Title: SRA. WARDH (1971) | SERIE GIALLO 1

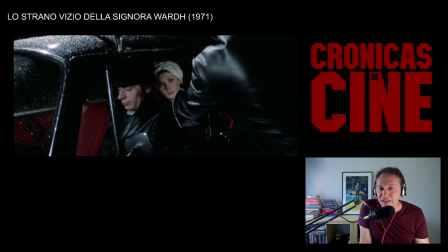Aquí vemos una de ellas, ya está diciéndonos, será este taxista el asesino, que le tenemos aquí con guantes negros y con gabardina negra,
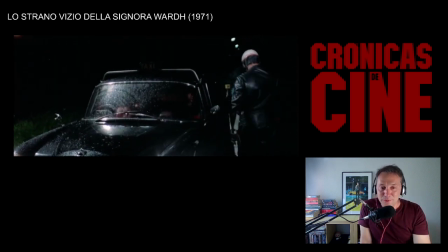y se le ha tapado la cara en ese primer momento para que lo pensemos un segundo.
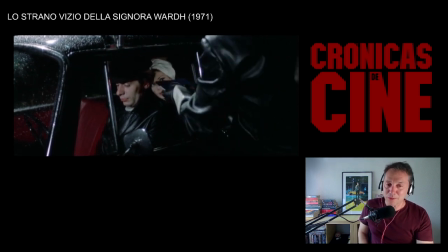Mira, nos va colando esas ideas continuamente, eso es típico del diálogo, además es muy divertido.
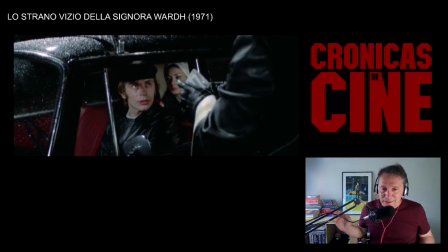Y bueno, si me apuras, también está apuntando a que pudiera ser el policía el asesino con ese guante negro.
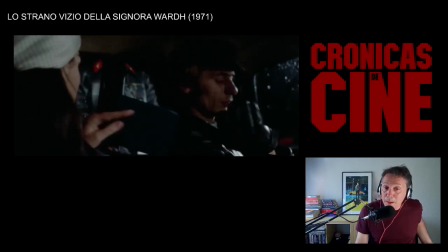Vamos, que las tiran al vuelo continuamente para desconcertarnos continuamente.
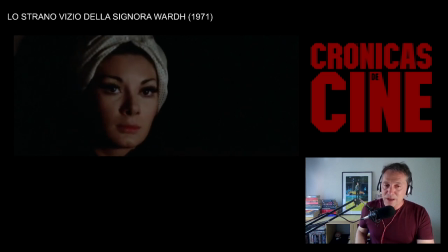Y aquí vamos a llegar ya a una escena que está muy bien tirada.
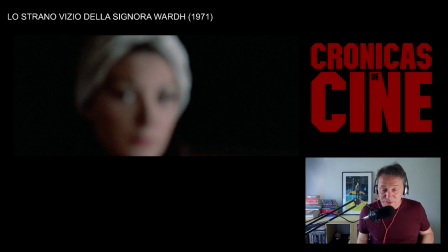Este limpia parabrisas le va a recordar a nuestra protagonista al malo de la película, a Jan, su exnovio, el exnovio maltratador, malvado.
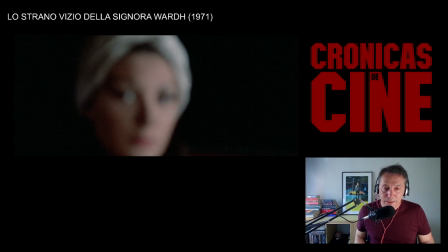Porque esta película trata de una mujer que tiene un enorme trauma, un trauma sexual, y es que se fue de Viena precisamente huyendo de un exnovio malvado,
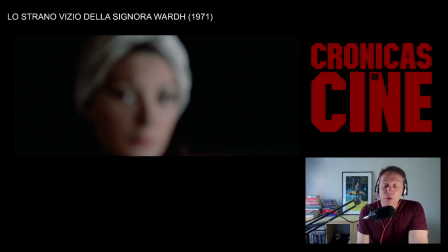maltratador, sádico, además. y entonces se casó con el señor Ward, con Alberto de Mendoza, con Neil y se fue a la embajada de Nueva York a pasar allí un tiempo indeterminado parece ser un medio plazo,
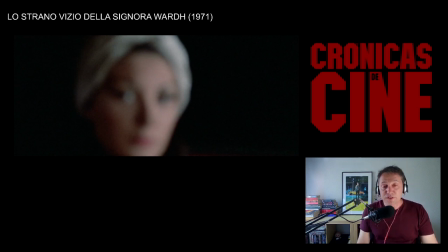un par de temporadas tal vez entonces la película empieza cuando el matrimonio Ward vuelve a Viena Y entonces ella vemos
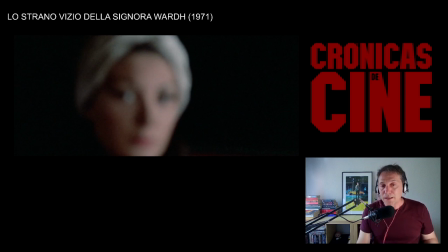que empieza a estar otra vez expuesta al recuerdo de ese novio malvado. Y el extraño vicio de la señora Ward es precisamente que ese recuerdo, ese miedo que le tiene a su exnovio,
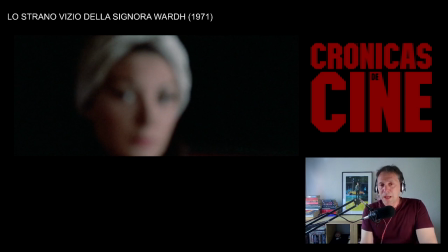un miedo perfectamente justificado porque es un exnovio maltratador y es un exnovio que es un sádico, pues ese recuerdo la estimula sexualmente, o sea, hay una componente sexualmente masoquista en la señora Ward,
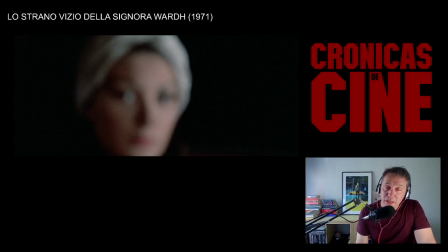de manera que su exnovio le da miedo y a la vez su recuerdo la pone. Y eso es un extraño vicio. Es una constante del dialo, ya digo, y conviene no juzgar.
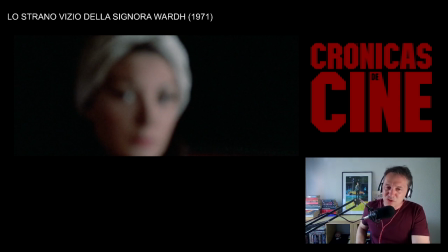Esto no es cine social, aquí no estamos hablando de problemáticas sociales, ni estamos frivolizando y viendo esto para el maltrato, para reírnos y ver unas puñaladas. Tampoco estamos aquí para juzgar socialmente estas películas.
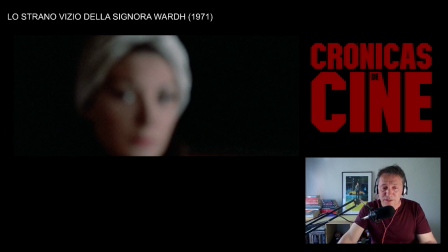El arte es el arte y el arte tiene que ser muy libre. Entonces, en ese sentido, tiene que haber películas muy domesticadas y luego tiene que haber películas muy salvajes. No podemos estar juzgándolo todo el tiempo En ese sentido el Gialo es un
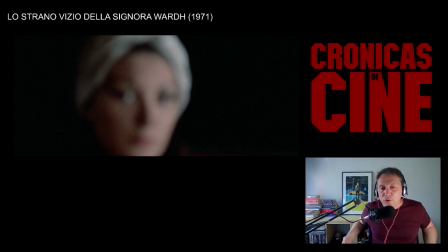género muy loco Porque está explorando y está mirando adentro del alma Y en ese sentido hay muchas cosas que son muy inconfesables Y hay traumas sexuales y cosas que no podemos entender O que no podemos racionalizar Pero que siguen siendo verdad,
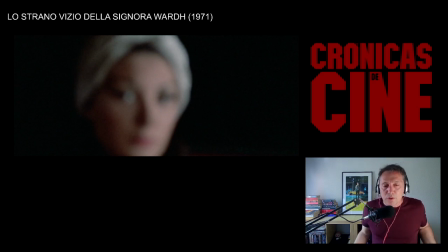que siguen siendo parte del ser humano Y en ese sentido no conviene juzgar Conviene ver las películas como lo que son, ventanas al alma. Es de ahí de donde vamos a sacar sus enseñanzas o su valor del no juzgar,
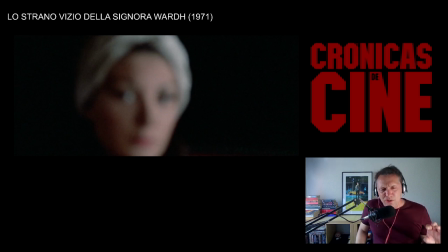de encontrar la verdad en nuestros miedos, en nuestras fobias y en nuestras pulsiones más profundas. Es ahí de donde bebe el diálogo y de donde saca su mayor zumo, en la profundidad del alma humana.